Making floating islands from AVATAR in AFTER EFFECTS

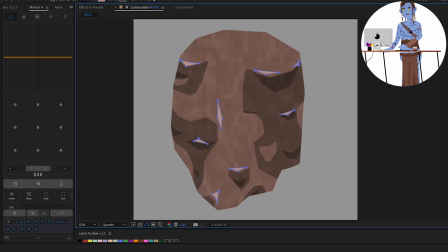And then I'm drawing a bunch more shapes here and there, all on the same layer, so I can easily just change the color of the whole layer at once if I wanted to do that.
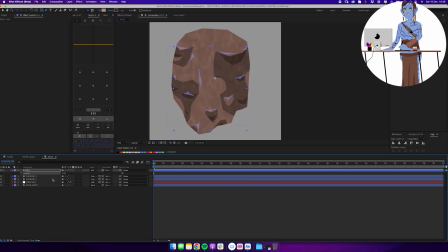And then lowering the opacity a little bit.
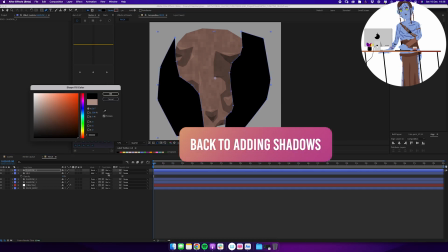So we're back to adding some shadows, and now I'm adding shadows to the left and right side to make the whole shape a little bit more three-dimensional.
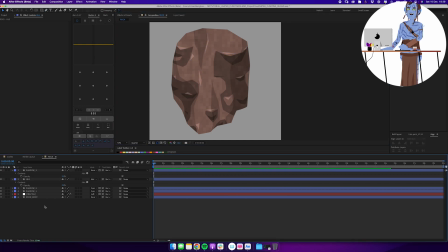But it's basically just the same process here, just playing around till you get something that looks nice. The overall rock in place, let's add some vines and things to the bottom.
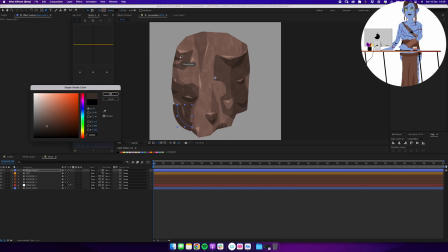So exact same workflow,
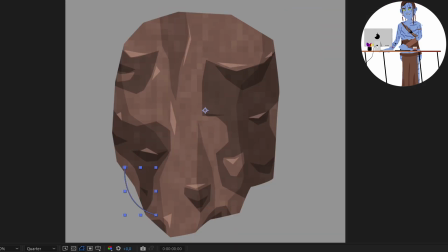still just creating a new shape on a new layer and drawing a quick little path and just using a stroke in a certain dark brown color.
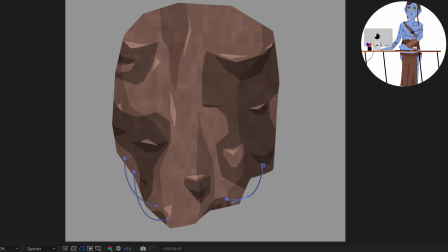And I just keep drawing a bunch of these shapes. And I'm keeping this layer at the very top for now, just so I can see what I'm doing, but I'm eventually going to be moving it down into the layer stack, so it's actually below the rock itself.
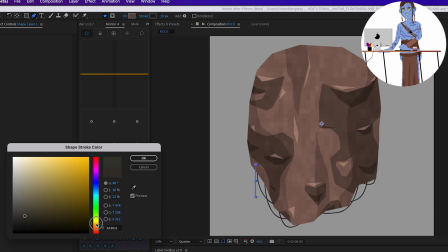I'm creating a new layer now and doing some green vines instead of the brown ones.
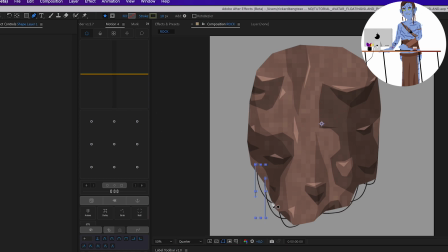So these are sort of like leaves hanging down or something like that.
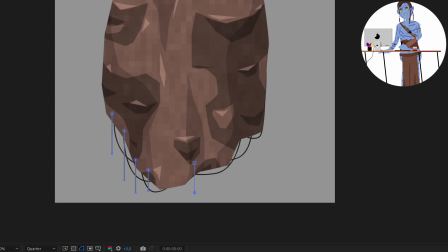So they're going to be green, not super neon green, but a slightly more green than the other brown vines that we did before. Again, just to get a little bit of differentiation in here.
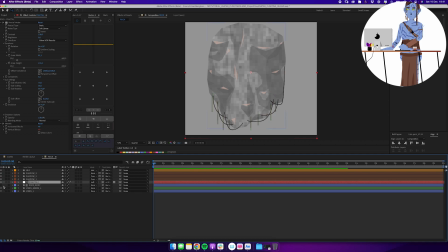So at this stage, I'm just changing my fractal noise to just use my rock as a matte instead.
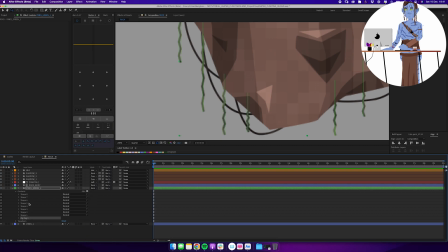And I'm going into the vines and adding a zigzag and setting it to smooth to just get some variation to the shape.
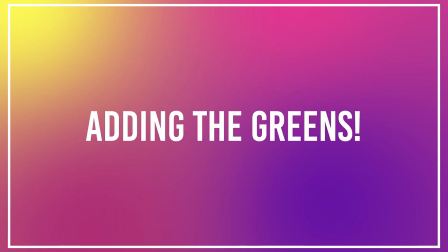Let's add the greens and let's plant some trees up here.
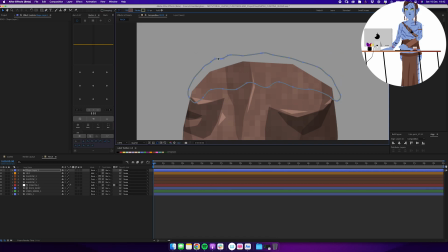So I'm just, again, drawing a shape just by hand with the pen tool and making it sort of a greenish color.
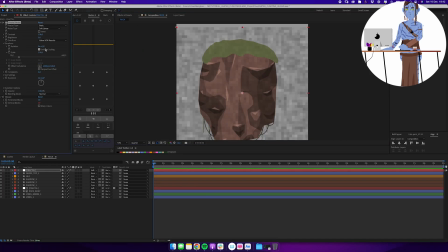I'm using a fairly muted color palette in this whole thing. And I'm duplicating my fractal noise layer, changing the settings of it a little bit. And this is what I want to add to only the grass part at the very top. So that's where I'm really looking with my eyes before using that as a matte, like I just changed here.
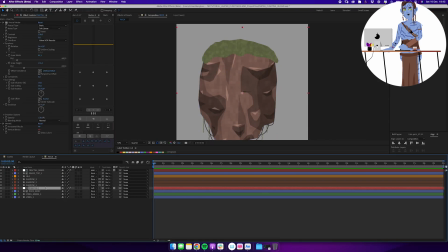So now we only have that new mosaic at the very top in the green parts, and we still have our original ones on the rock.
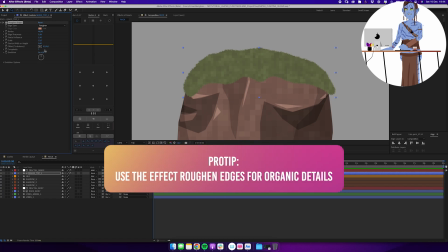And now I'm adding a roughen edges effect, which is a really good effect to use to just break up the very digital shapes.
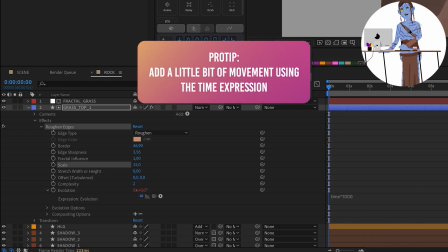And I'm adding a little bit of animation in there to the evolution property,
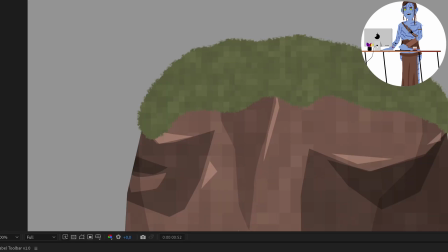just to get some movement on that thing and not have it be completely static.
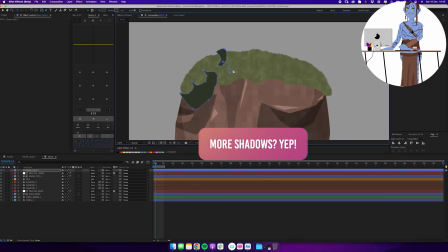More shadows, another new layer, just drawing some dark green shapes on top of the green one. And I'm going to be using the green shape as a matte, so they're only shown inside of it.
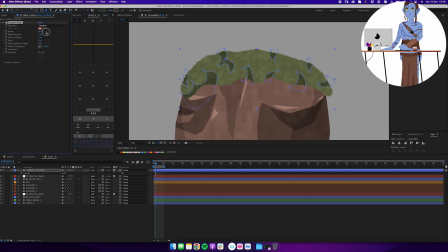And on the shadows, I'm adding a roughen edges again now, just to make sure that things stay consistent and we don't end up with something overly digital when I'm trying to make some organic shapes.
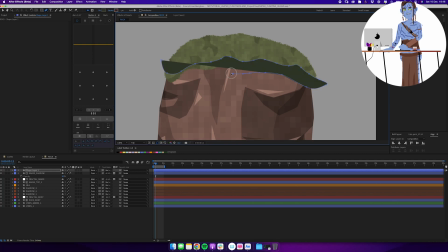Here we're drawing a new shadow layer. This one is going to be acting as a little bit of ambient occlusion.
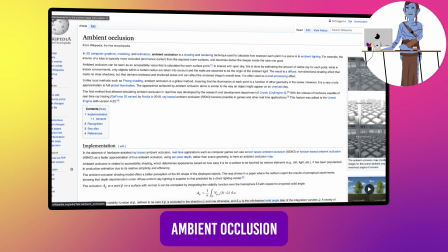So it's just sort of casting a shadow from the green parts at the very top down to the brown rock below it.
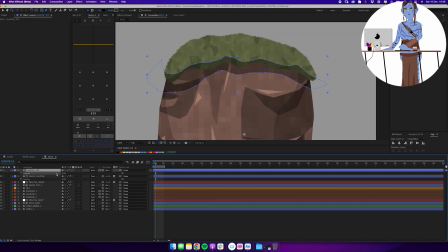And I'm going to be smoothing that section out a little bit so it's not super crisp as it is now. But that's really what we're doing. So we're adding the roughen edges here as well.
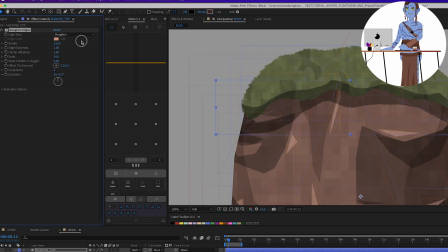And just tweaking the numbers a little bit to get some organic edges to that shape and not have it look overly perfect. Again, you can see a big difference here when I start to up the values.
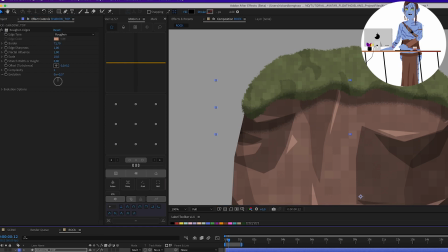It's starting to get that speckled texture, which is pretty nice and it's going to work well with the style that I'm going for the floating rock that I'm making here.
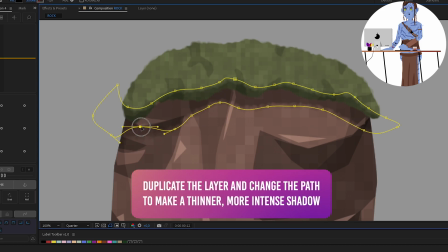So we're just duplicating that shadow and changing the shape a little bit. Again, thinking of it as ambient occlusion. If you're used to working in 3D programs, that is the little crevice that would cast more shadows,
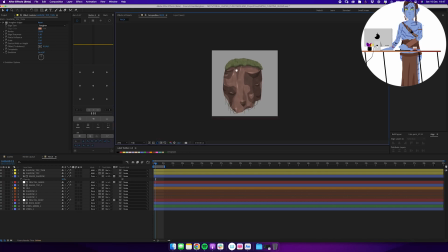would basically be created in the small sections of a shape like this.